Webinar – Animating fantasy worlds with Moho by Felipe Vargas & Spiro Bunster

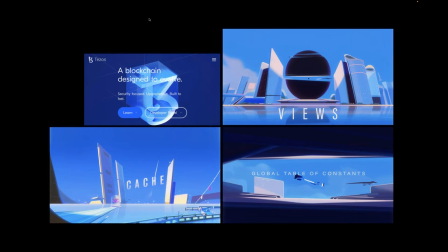[4:09]
Obviously, it's tough to explain just in words, but the main thing I want to convey is that tesos as a blockchain evolves organically democratically and very fast throughout the years so they approached me uh to design videos that like
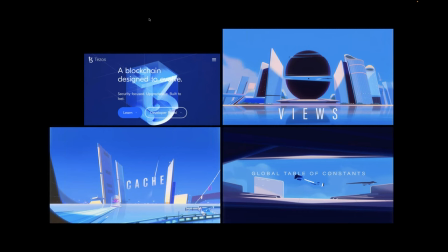[4:26]
motivate and hype each version that each one of these persons received a name of the city maybe sometimes an interesting city etc and the most mundane example is the the first version i did with them which was called protocol Hanzhou. It was based in the city of China, Hanzhou,
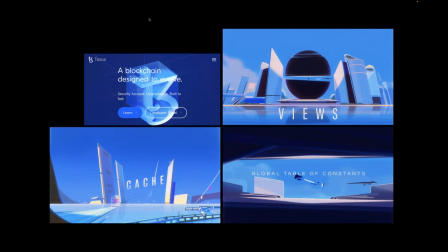[4:46]
and each of the features we decided it will be like an element of the city, like views, as you see on the right. It's like this giant conference room that is in the port that opens up and lets you see the transaction block that's in the middle,
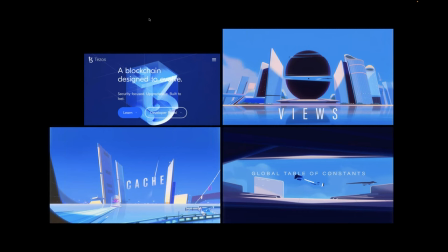[5:02]
like literally a ship can inspect inside every building. A cache, which is like the memory. It was literally presented in the port. You can see on the left like a RAM stick. On the right there's an SSD like a hard drive and it makes the ship go faster.
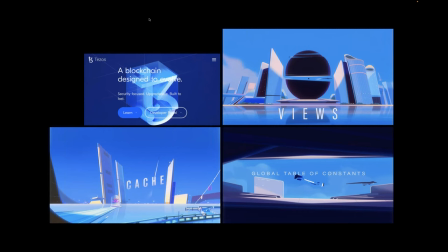[5:21]
And on the right it's like a small tree to Blade Runner, like these huge brutalist spaces, but it was like an archival, like a archive of code that resides inside this giant sphere. So each feature that was like very difficult to explain in words because it was programming and it wasn't in this difficult language.
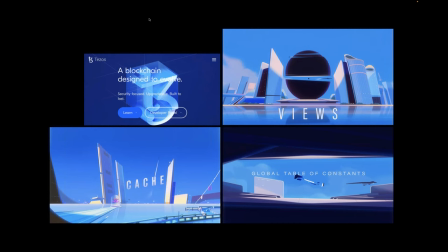[5:40]
We represented with these visual metaphors and the client really, really loved it. And so do we.
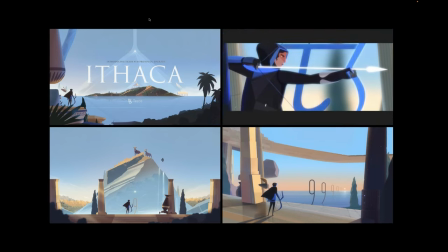[5:47]
So when Espiro joined me on the next versions,
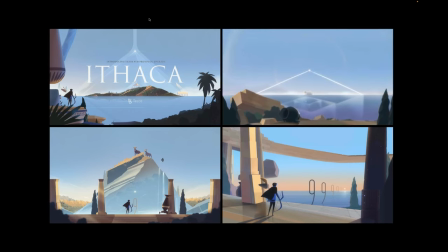[5:51]
things turned a little bit more fantastic and the metaphors became a little bit more about a sensation that we wanted to convey.
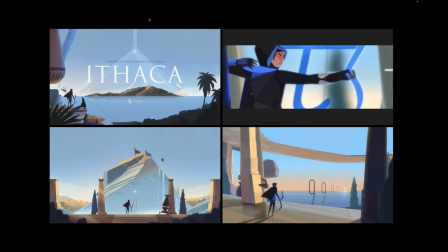[5:58]
In Ithaca, for example, based on the island near Greece, the thing was about organic growth
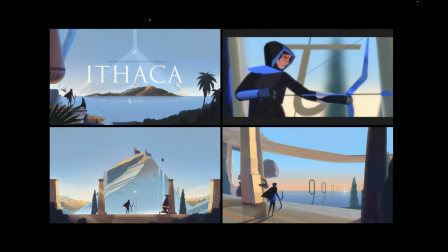[6:06]
that generated from a change of code, like a change in the matrix generated like this huge island that emerged from the sea.
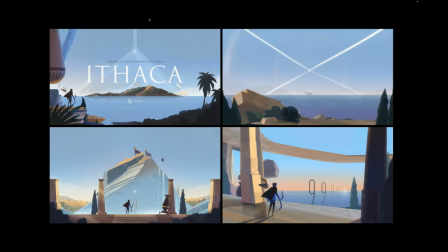[6:14]
And the trip of Odysseus,
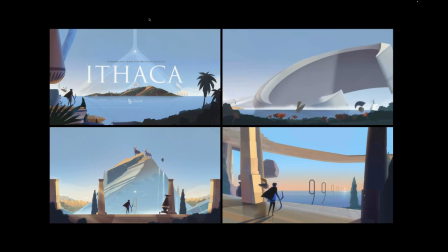[6:16]
firing a magical arrow into the code itself and creating all this natural beauty was the perfect way to tell the story. And obviously, a lot of chances to implement Easter eggs and hidden messages for the lovers of the product.
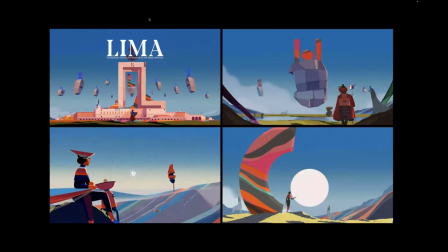[6:34]
The next one was Lima. This was all about generating a tribute to the other versions. So you can see in the monuments that are floating, each one of them has a logo of a previous version, but they all converge around the city of Lima.
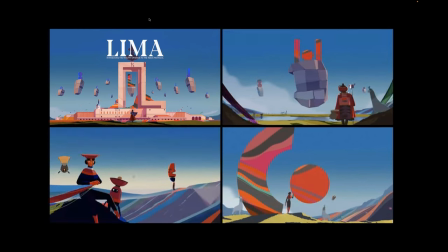[6:50]
And in the middle of the city of Lima, like the next monument emerges and it's more colorful.
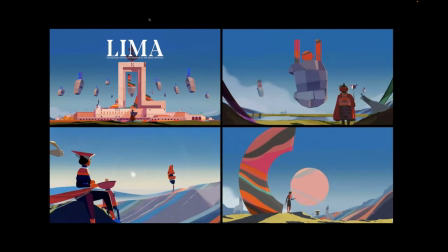[6:56]
It's running by all this natural beauty, et cetera. It's like a gathering of sorts to celebrate the new version. and short
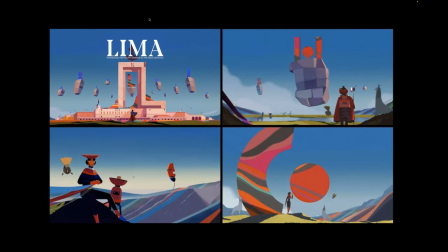[7:03]
story like Lima is really similar to Santiago in each aspect. It's a Latin American city and it wasn't so much based on an Asian culture.
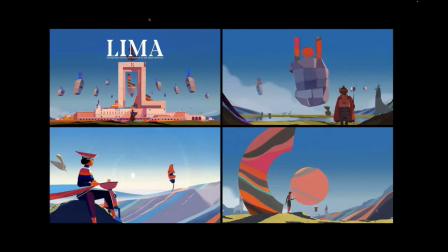[7:14]
So I decided to turn my attention to the Altiplan itself, its beauty,
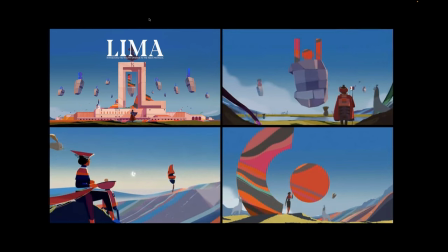[7:19]
its colors and the beautiful stonework that the Tiwanaku culture does. You can see like in the monuments and the artifacts that are floating,
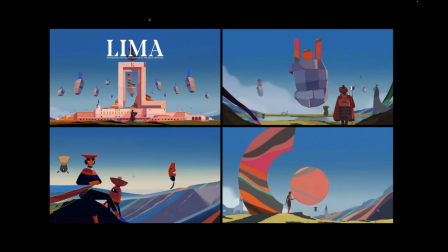[7:29]
like they're all made of stone that is like perfectly cut and with like intricate shapes and patterns uh obviously the robots are wearing clothes that are very colorful inspired by the textiles you can find in lima etc then
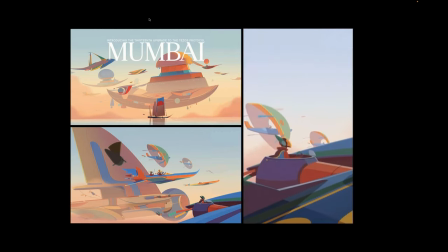[7:46]
along came mumbai uh as you can see the client was like really excited about all these projects and keep like uh requesting them
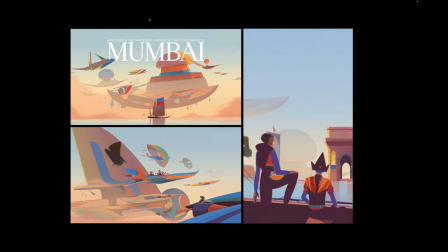[7:53]
uh mumbai was all about scalability like the ability to scale and Mumbai is also like the entry port of India.
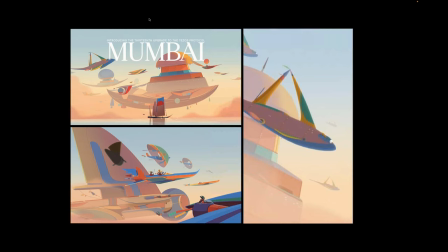[8:03]
So the best idea was to represent massive scale with a massive number of different ships.